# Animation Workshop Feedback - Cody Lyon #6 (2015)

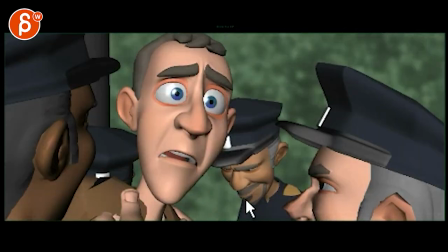Okay, so I think this is pretty cool. I like the idea. It's nice and dramatic. I like all those guys You
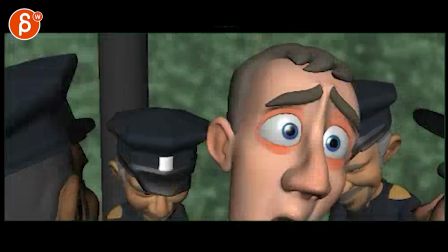know restraining him and the action and everything and the thing that I would do is This works like I like this, right?
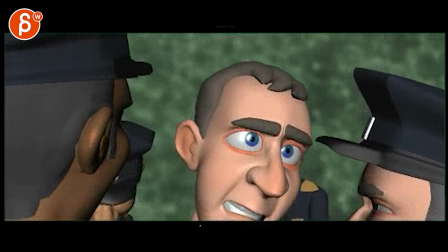This is okay That you're starting to cut off too much here too much there
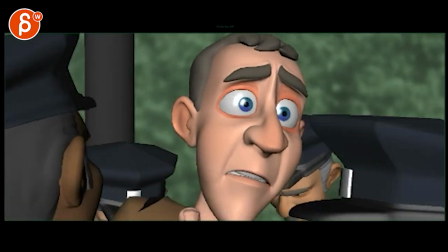And then even this feels unbalanced and low That's better. Careful.
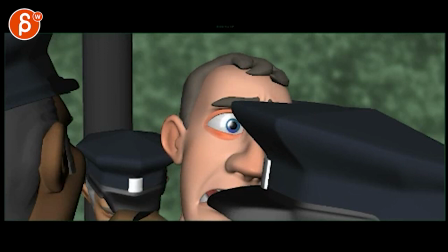This would only work if there was like a lot of energy suddenly with the cop and him. So it's a bit like a couple frames of this and not so so much like for so long covering his eyes.
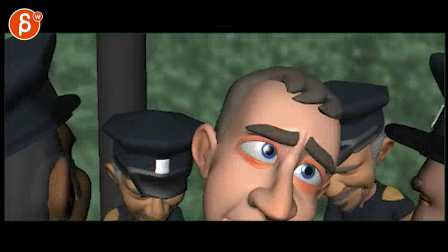Again we're too low and that's okay. It just feels like you want to be framed like this.
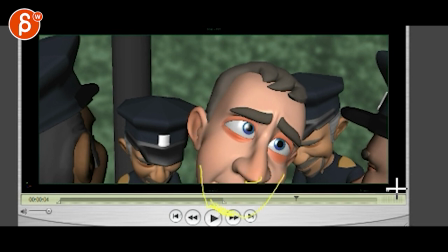So you know you imagine you would still see all of this. Again that's your framing.
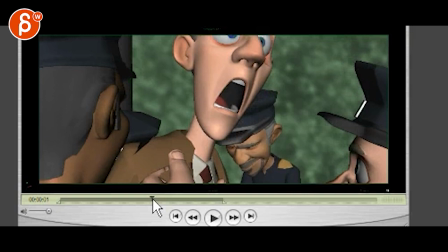So throughout all of this, actually even a bit less, like that,
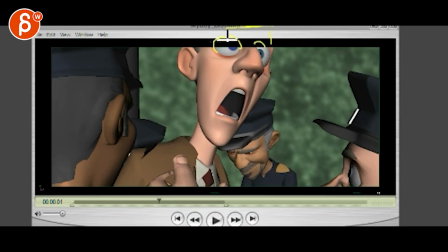so you would still have his eye, that's your framing, cut off here, so you never really cut off his eyes. But he gets close, and you can have a tiny bit more handheld than the camera, I think that could work. It just feels like we're too close, because I like the amount of movement, the only thing would be he's always aligned like this.
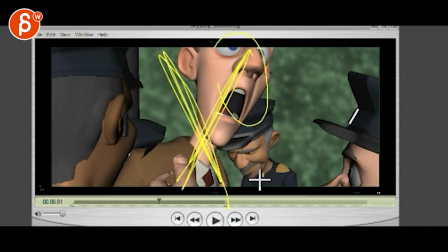You need to have a moment, maybe on this big moment, he's actually doing it this way to get away from the cop and that's why the cop then comes over
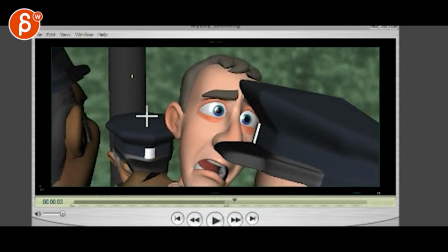and struggles with him and that's why he gets so close because this guy at this point is here and he pulled himself over
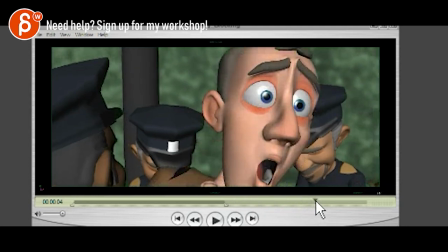there which pulled the cop over there and then you can go back to here. So you start like this, big pull over here,
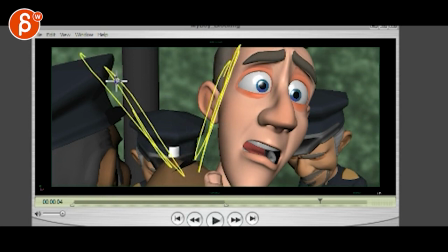come back to that and actually you would start here, big pull over that, and here. so at the end you are a bit further in space, getting closer to where he wanted to go. I would do that and just pull the camera back a bit, either do a lens change or just translate the camera back overall, don't gradually go back, it's always further back.
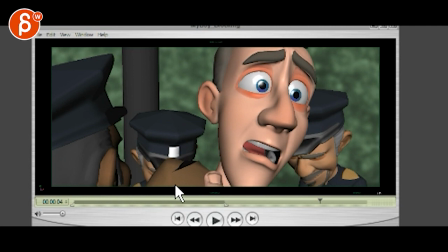And that's it, yeah, just more contrasting the alignment and the movement of the head, I can do a tiny bit of handheld, like really tiny bit, so the up and down would be like This amount in the left right would be this amount, it's really tiny, it's a bit more life in there.
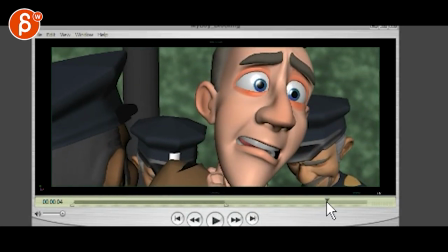It feels very smooth. So on top of everything you have, you would do a secondary curve that's maybe like every six frames
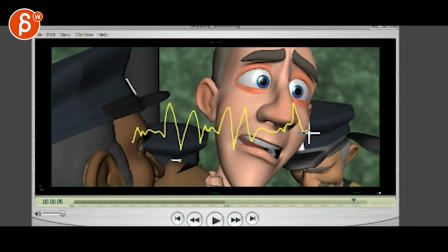You would have like, you know, like that random Key type of thing and then you have that's an X and then you do an Y another one that's different, right? Blah, blah, blah. And then you take this and move it back by three frames and then that's it. And then you get your organic handheld curves. All right. Thank you. All right. There's an email. You can sign up. You can start whenever you want. You can submit whenever you want. You get 16 submissions. Either way, a like and subscribe would be awesome. All right. Thank you.